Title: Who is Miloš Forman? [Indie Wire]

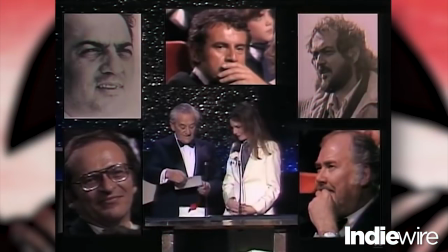The winner is Miloš Forman.
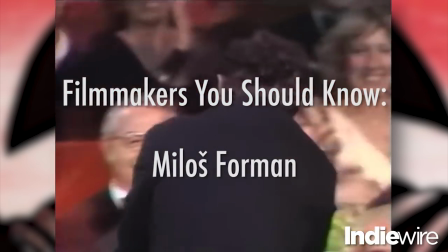It is March 29, 1976 at the 48th Academy Awards ceremony in Los Angeles, California.
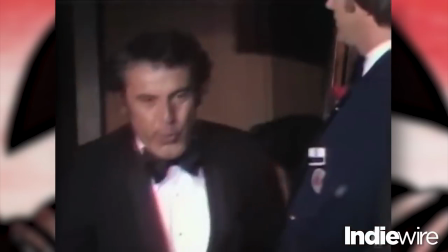Czech filmmaker Miloš Forman has just won the Academy Award for directing One Flew Over the Cuckoo's Nest,
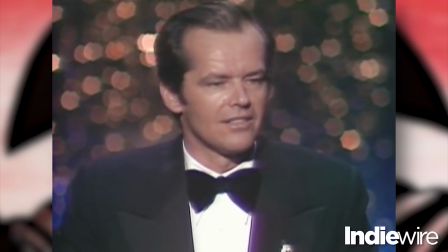a film that would win along with Best Director, Best Lead Actor, Best Lead Actress, Best Screenplay,
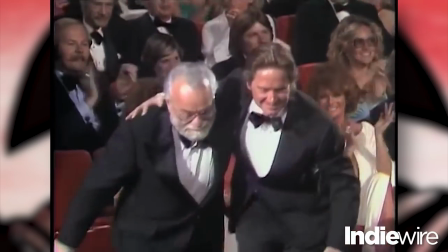and Best Picture. Cuckoo's Nest was the second of only three films to win the Oscar in all five of these categories,
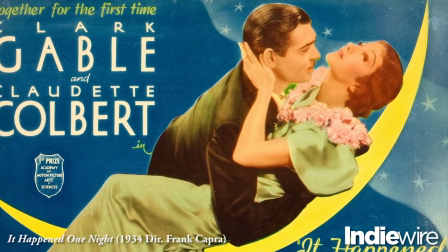following It Happened One Night in 1934 and preceding The Silence of the Lambs in 1991.
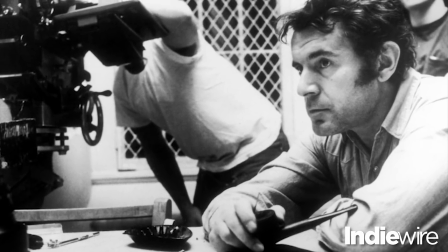There is no doubt that it was Forman's brilliance as a director that made One Flew Over the Cuckoo's Nest the classic that it remains today.
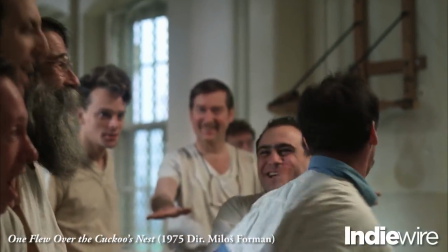However, One Flew Over the Cuckoo's Nest was only Forman's second feature film since moving to the United States.
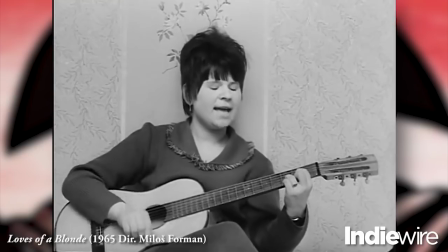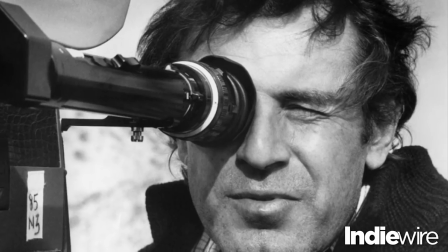You see, Miloš Forman got his start as a director in his home country of Czechoslovakia, with his first big film being
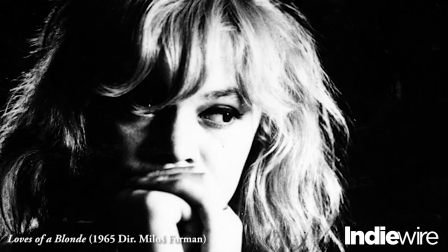1965's The Loves of a Blonde, about a factory girl during the war who moves in with a jazz musician and his parents.
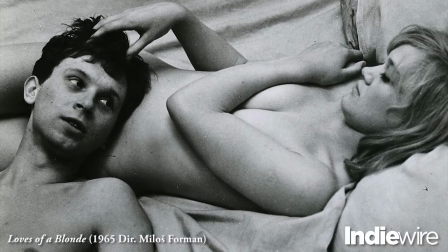The Loves of a Blonde was a major film in the Czech New Wave,
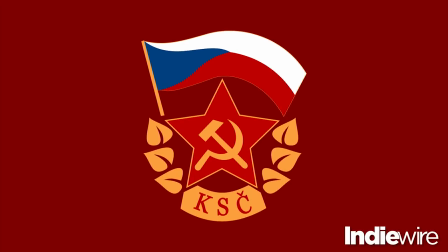a film movement started in the 1960s by film students rebelling against the communist takeover of Czechoslovakia that started in 1948.
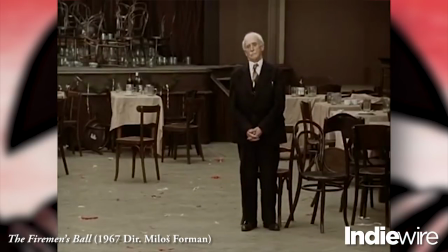Forman's next film, titled The Fireman's Ball, is a comedy about a volunteer fire department in a small Czech town.
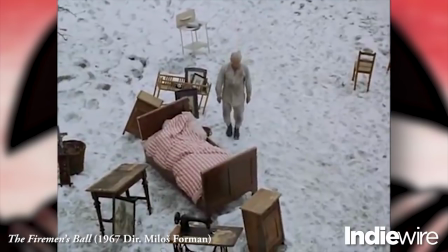There was a great deal of controversy surrounding the film after its release due to the censors of the Czechoslovakian Communist Party who felt that the film satirized the government.
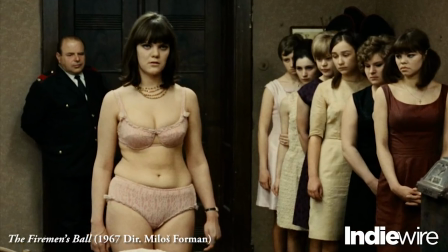It was banned after only a few weeks. These films gained recognition outside of Czechoslovakia, and both were nominated for Best Foreign Film at the Academy Awards.
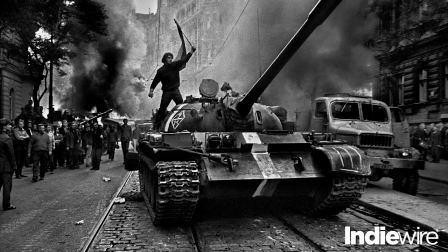Shortly after the release of The Fireman's Ball, Forman was visiting Paris when the Soviet invasion of Czechoslovakia occurred to squash the loosening restrictions on media,
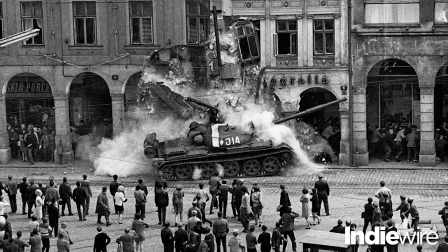speech, and travel that was taking place in 1968. He decided to leave his home country permanently and take up residence in New York City.
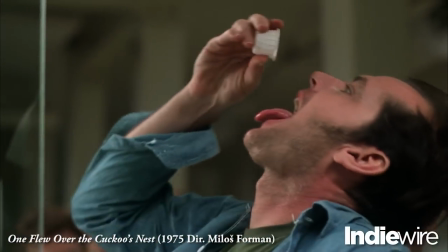It isn't hard to see why Forman was the perfect choice to direct a film about a man rebelling against the oppressive staff of a mental hospital.
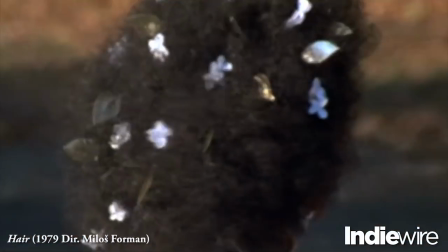After the enormous success of One Flew Over the Cuckoo's Nest, Forman directed the psychedelic counterculture musical, Hair.
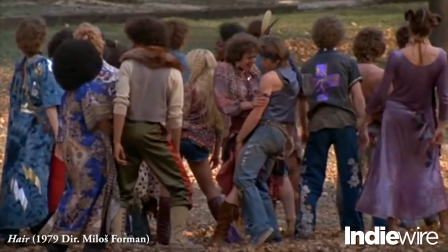Both Hair and One Flew Over the Cuckoo's Nest were previously performed in the theater, as was his next picture, Amadeus.
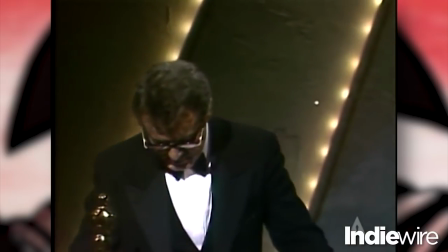Amadeus earned Forman another Best Directing Oscar, and the film took home the Best Picture Prize at the 57th Academy Awards ceremony.
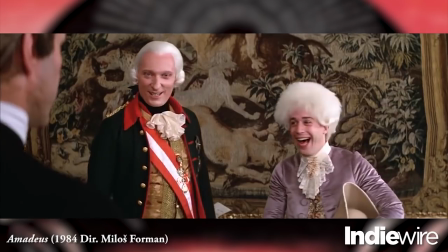Both Amadeus and One Flew Over the Cuckoo's Nest made use of many character actors playing the smaller roles, which came to be a trademark for the director.
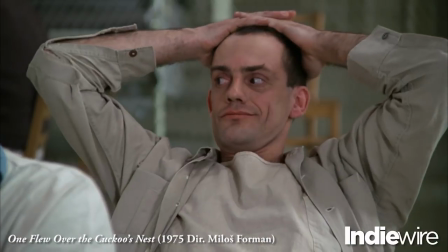Many of these actors got their start in Forman's films, including Christopher Lloyd, Vincent Schiavelli, and Danny DeVito. I think that the small parts, bit parts, are as important as the main characters.
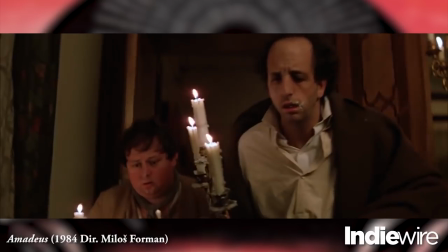In certain way, I am paying even more attention to casting the small bit parts because they have to be,
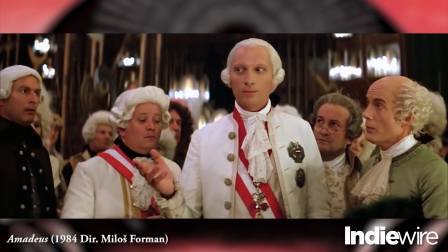once you see them, you will never forget them. This affected his style greatly.
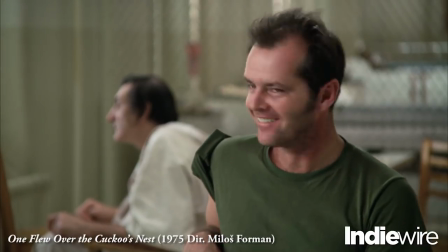Because there were often many characters in one scene, it was essential for the scenes to be built upon reaction shots.
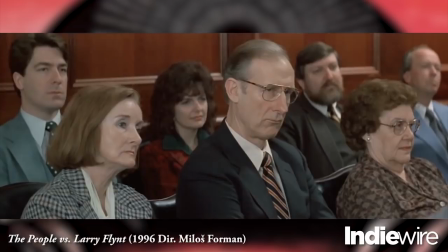We can see a similar approach in his later films as well.
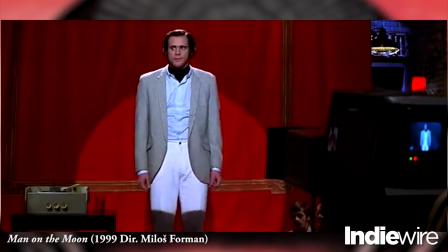Miloš Forman is responsible for some of cinema's most iconic films, and his unique perspective helped bring the influence of the Czech New Wave to a new generation of filmmakers.